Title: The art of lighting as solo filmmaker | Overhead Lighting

You can change also the speed of the lighting chase, and there's also one right here, just one. This also comes with the other effects that I guess other RGB light has, like this police car. And there's this, I think this is also great, a bad fluorescent light. If you hang this overhead like this, you can create that effect. And that's all I want to say about this C100 light. And let's go do the overhead lighting effect. So if you want to create a cinematic shot, the first thing you need to do is to control the lighting.
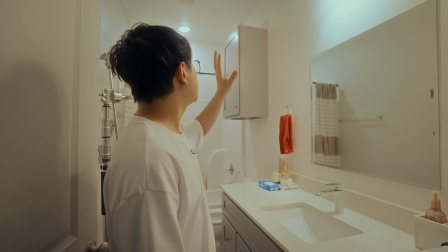So for example, in this bathroom, there is a tungsten colored light which is filling the whole room.
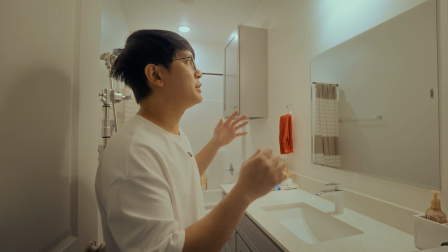It doesn't create depth because we just have this flat lighting scenario here.
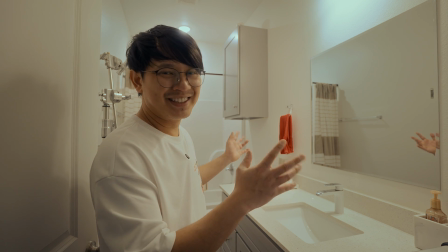In order to control this, we will turn all the lights off and we will use the C100 as our key light.
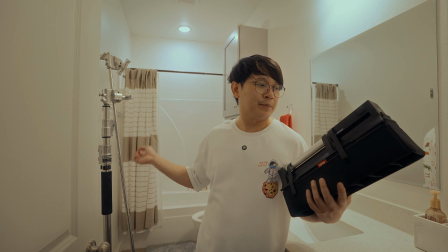So I have here a C stand, which we will put this C100 later to create an overhead lighting with this.
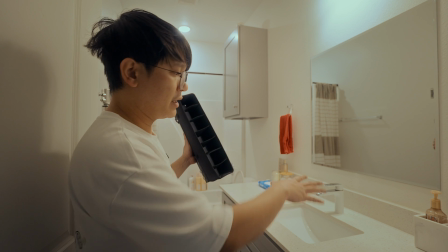Also, I'm using the grid. We can control the spill of the light just on the sink part of the bathroom.
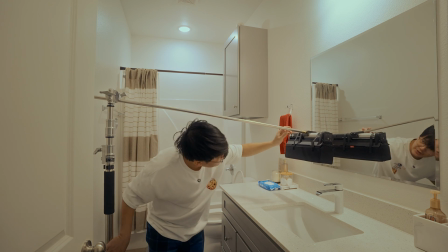So this is what I like about this C100 light.
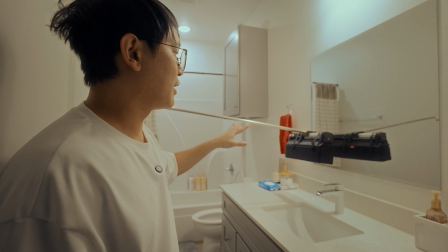It is easy to rig an overhead light like this compared to using a
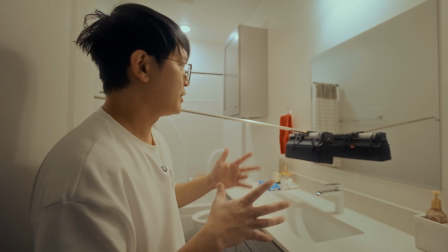full-blown COB light with a dome or a diffuser. With this, you just need to use the clamp and put it.
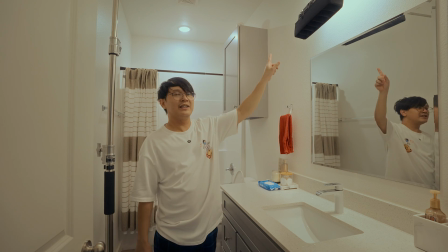Super easy. It will take you just 5-10 seconds to do it. You see, it's just beneath the bathroom lights.
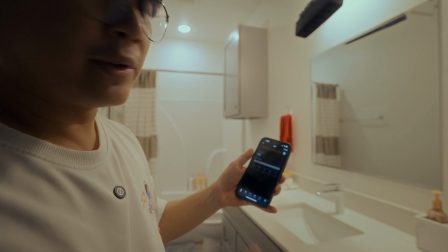I'm using their app, the ZY Vega, to remotely control the light. So let's turn that on.
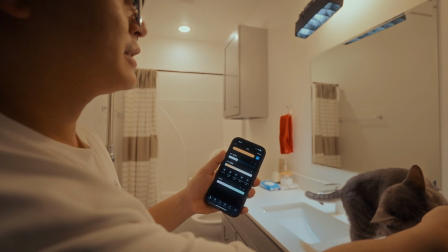Let's try to turn off the lights. And that's our key light right there.
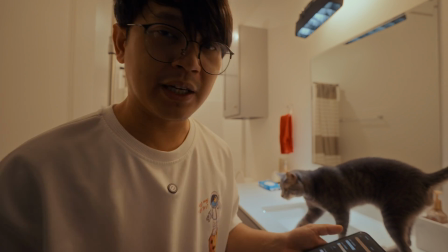Let's turn on again the lights because we're not done yet. I have here the X60 from Zhiyun as well.
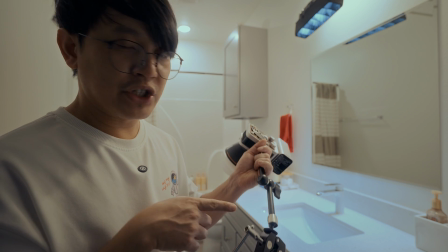I also connected it to a magic arm, and then I will put this light,
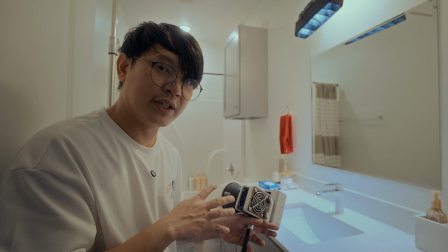and then I will set this to 3200K so it will create a warm light.
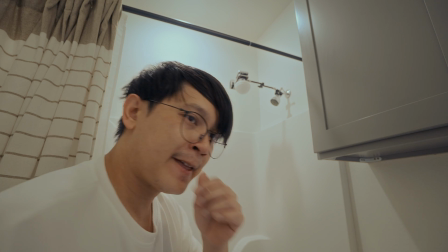So come here. Then let's get the app and turn that on right there.
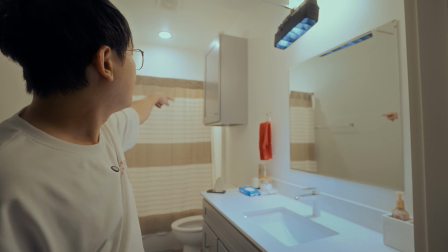So we have the X60 on the other side of the shower curtain,
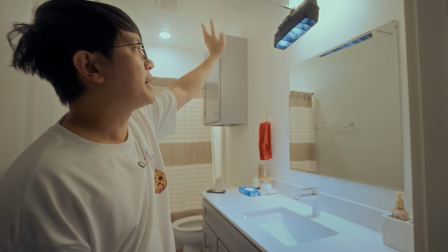and then the C100 as our overhead fluorescent light.
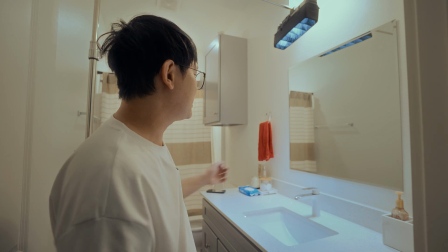Here's with the bathroom light first, and then let's see if what we have when we turn off the bathroom lights.
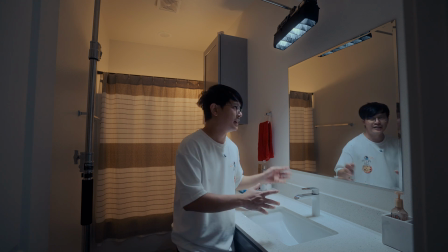This creates more moody type of shot with layers of light, which makes the overall scene more cinematic.
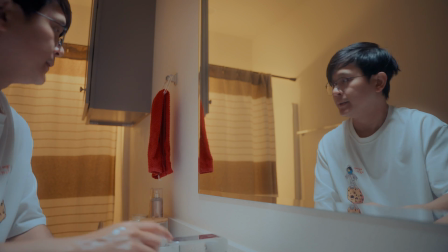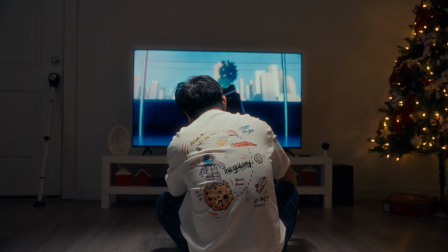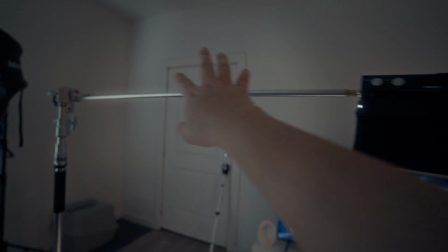So I'm using the C100 on a C-stand with this grid modifier here.
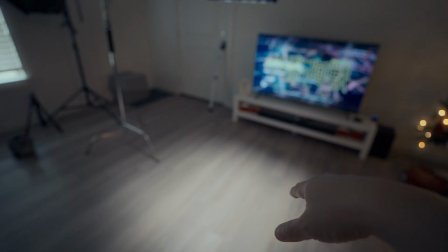So it will only light a certain portion of the floor and it will not spill the light all over the place.
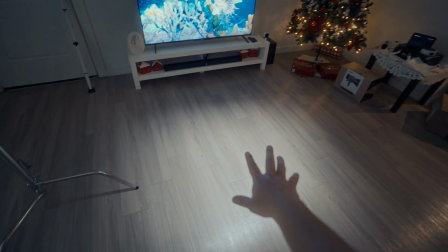And then we will put the subject here. He will sit there and then play the TV.
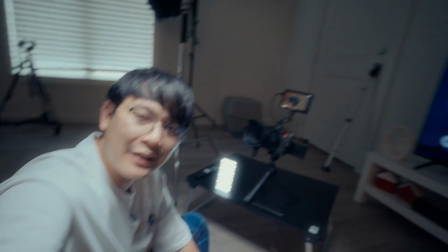And then additional tip,
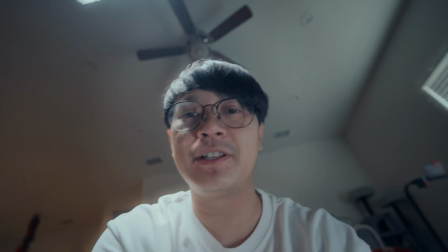I'm using a small panel of light here as a fill light for this scene because the side of my face,
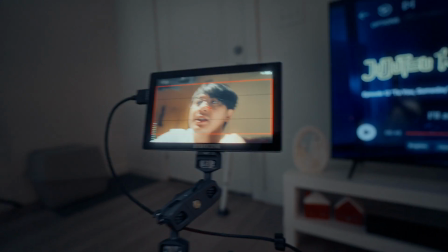if you can see the shot here,
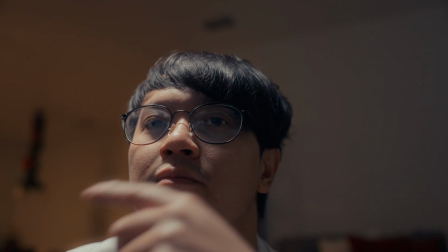I need to fill a little bit of the shadow side of my face because it's too dark without the fill light.
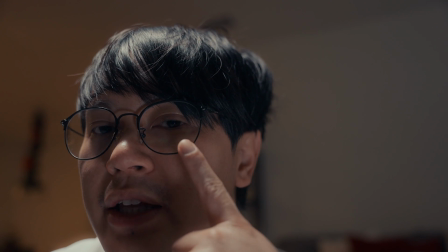This also creates the catch light on my eye right there.
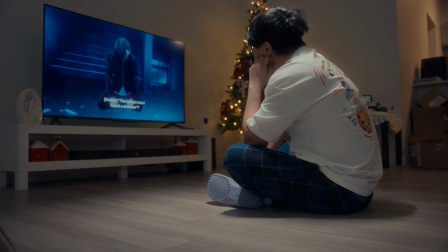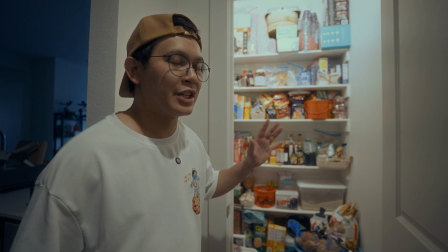So for this last scene, I tried to find somewhere that is hard to put a C-stand and prop a light above the subject.
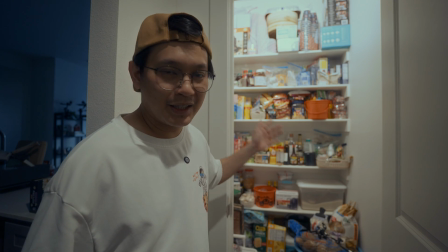So we will do this in our pantry.
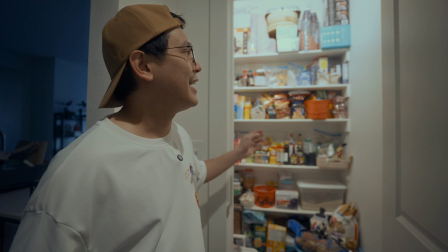There's a lot of texture and color because of the food inside. And the problem with this pantry is that the lights are bad.
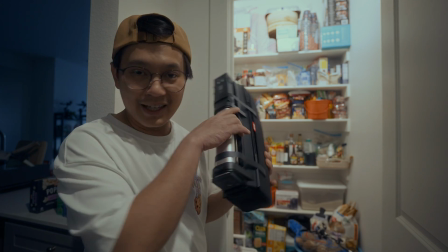Like this, it's so flat. We will use again the C100 without the C-stand this time.
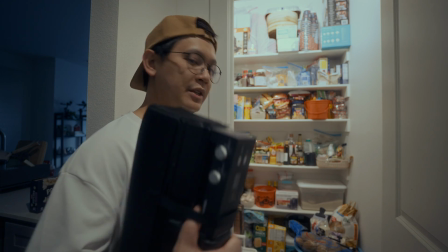And I will just use 2 friction arms. And then we will use the threads at the 2 ends of the light.
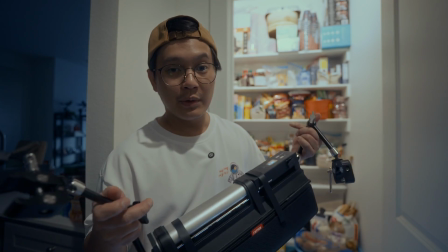So let's turn this on first. And then we will clamp this to the shelves.
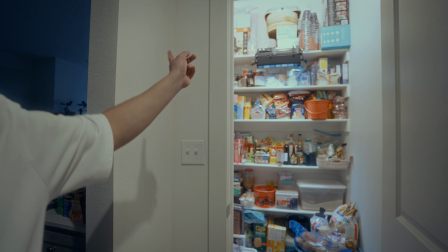Okay. So there's our light clamped to the top shelf of the pantry.
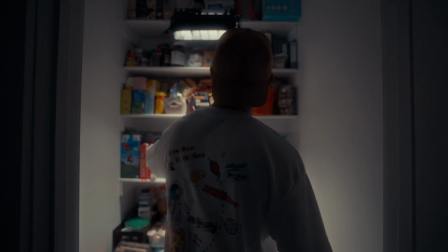Let's turn the lights off. Look how beautiful this light creates overhead and creating this
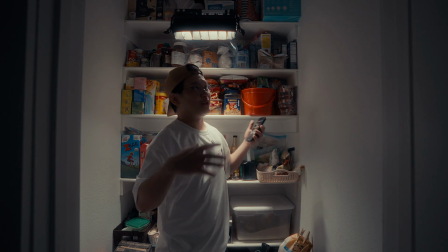cinematic shot inside the pantry without using a C-stand or a bigger light.
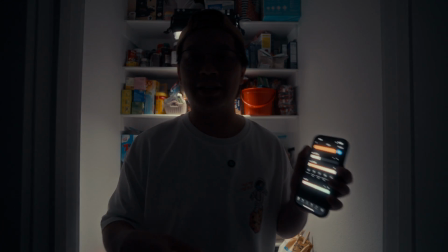Also, the great thing about this is that we can control the light using the app without accessing the light physically.
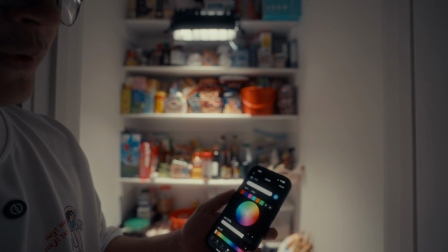You can change the brightness, and also if you want to be artistic and creative,
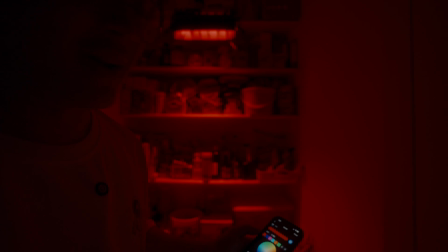we can change it to colored lights like red, changing the mood of your scene like this.
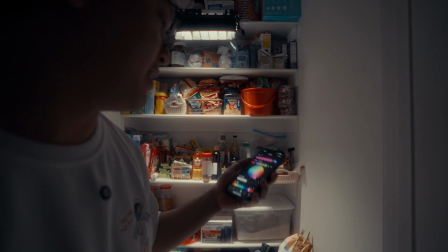And also the ability to rig it easily like this is great for a solo creator, solo shooter like us.
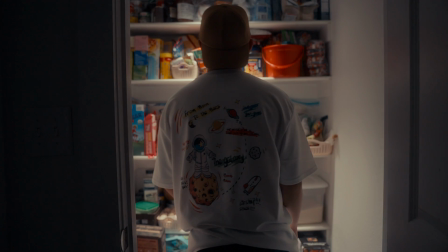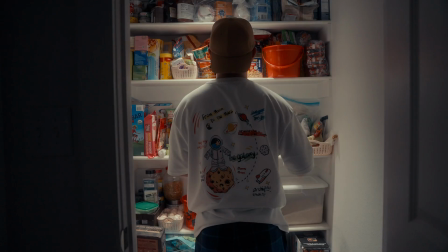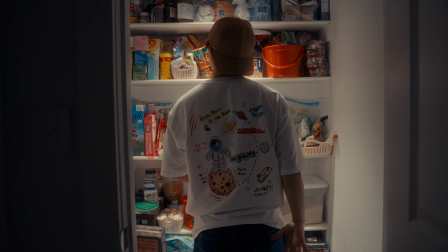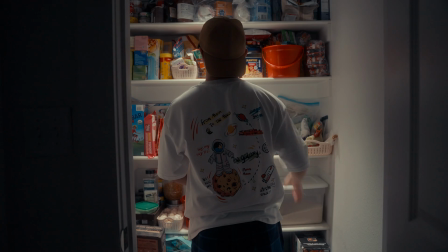that is just few examples of how we can use an overhead lighting and create a cinematic shot without using a big COB light with just this Zhiyun Cinepeer C100. And if you want to check this light out, I have the links in the description. And probably lighting is the most important aspect when creating a cinematic shot, because lighting can make or break your shot or your scene. So yeah, practice more, and that's it. I will see you again next time. Bye.